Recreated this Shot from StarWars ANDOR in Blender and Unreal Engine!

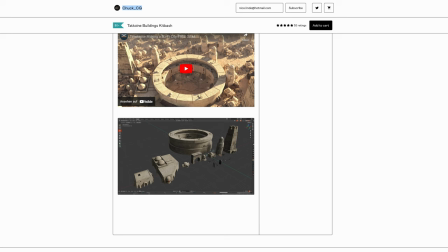I knew that I wanted to add more buildings in the background, and coincidentally ChuckCG,
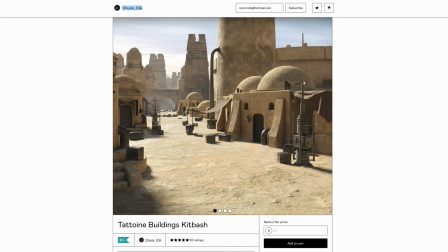an absolutely amazing YouTuber published a free kid bashing set containing multiple Star Wars inspired buildings.
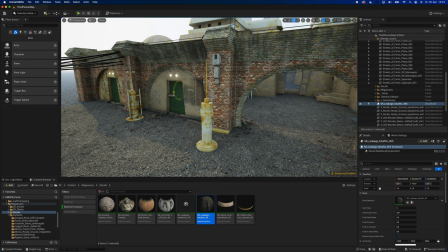I imported them into my scene and gave them a simple plaster material from Quixel. Then I continued dressing up my scene by adding decals.
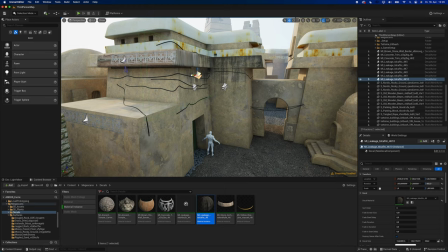Even though Star Wars is set in a galaxy far far away, they also have to deal with damage, dirt and leakage.
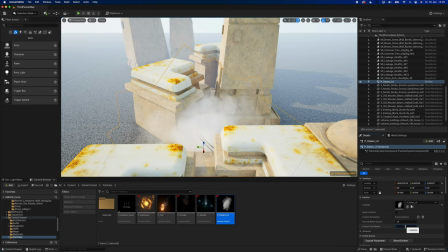To make the scene look more filmic, I used a steam particle system that comes with Unreal.
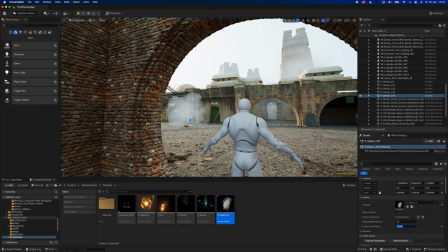You can scale it up and use the custom time dilation slider to make it fit.
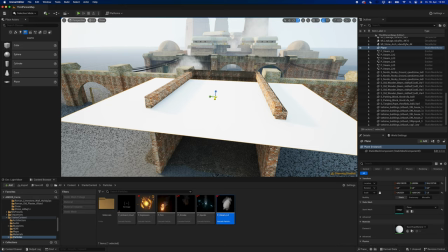The foreground was still too bright, so I added a plane to cast a shadow exactly where I needed it.
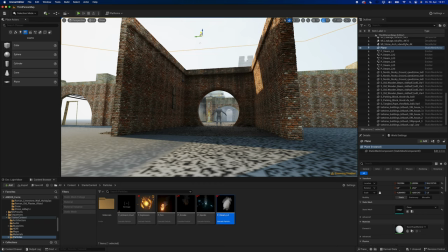You would do the same thing on a real set with a difference that it only takes a few seconds if you do it in Unreal.
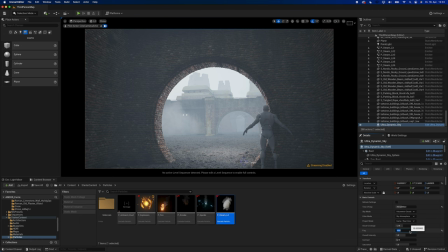To make the gate stand out a bit more, I added a simple point light. I was still not happy with the overall look of my scene, so I decided to add more fog.
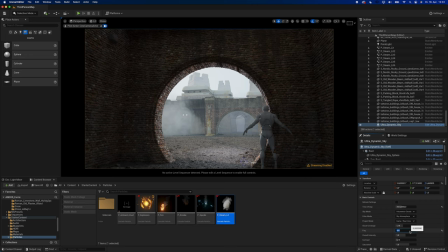This instantly gave it more depth and an overall more cinematic feel.
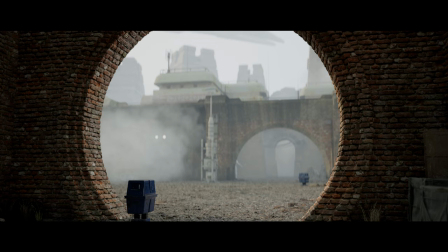I also added more antennas, railings and a few models I found on Sketchfab. Links to the models down below.
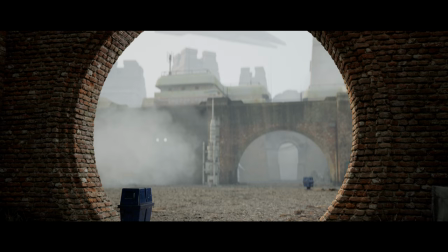The scene still looked incredibly empty, so I thought I'd try something new.
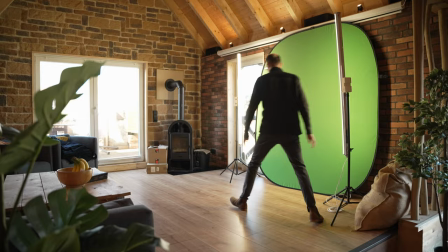I got out my foldable green screen and some really professional lights that I got for around 20 bucks at my local hardware store.
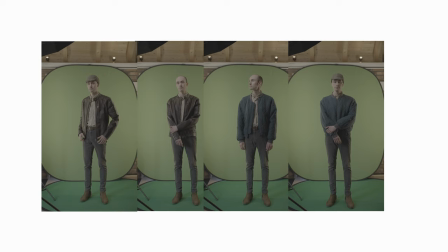I put on my most Star Wars looking clothes and decided that most inhabitants of my scene are either bold or have to wear an ugly cap.
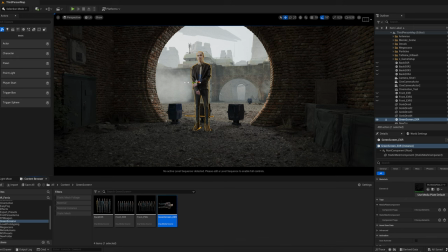In DaVinci Resolve, I keyed out my footage, exported it and placed it directly into my scene using the new MediaPlay AXA. Even though this workflow sounds relatively simple, it absolutely wasn't.
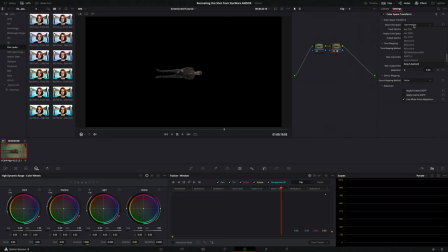The way DaVinci Resolve exports XR files is probably very professional, but for the purpose I'm using it for, it makes things really complicated. So if you're interested in a dedicated video about my green screen workflow, let me know in the comments.
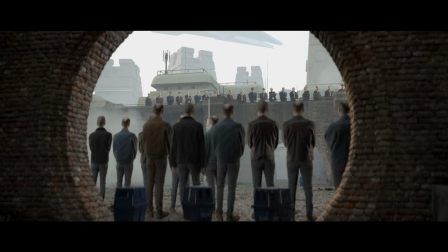And this is more or less my final result. If there's one thing I've learned from this project, besides how thin my legs look in these jeans,
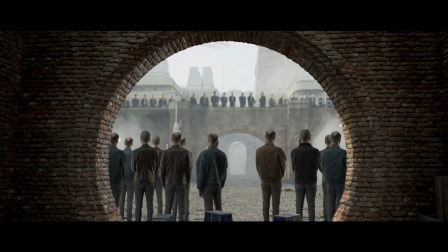it's the importance of the incredible work professional costume designers, makeup artists and actors do.
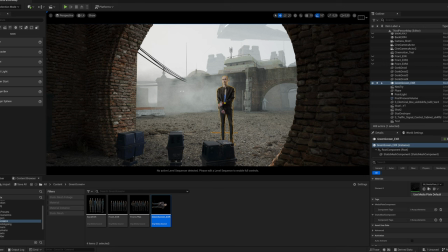It might be easy to remake a halfway decent looking movie set in just one day, but making it come to life is a totally different thing, especially if you're doing this more or less alone.
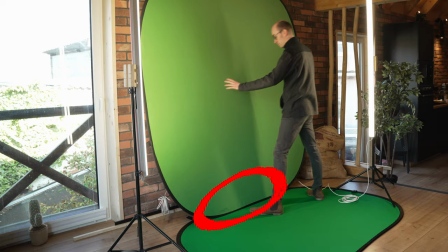Oh, and another quick tip, using two foldable green screens is nice, but having to remove these borders in post is something that I had absolutely no interest in.
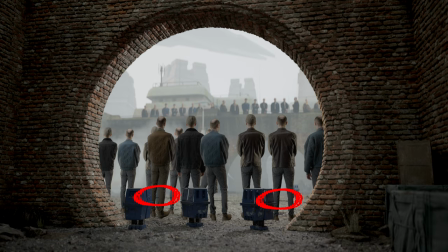So it's in the final render. Who cares? And that's it. I think recreating shots from films or TV shows is a really fun exercise that helps you improve your skills as a 3D artist, filmmaker or set designer. So the big question is, what film set should I do next? It can really be anything from Star Wars, Lord of the Rings to The Witcher. Just let me know in the comments below. Until then, make sure to watch this video next.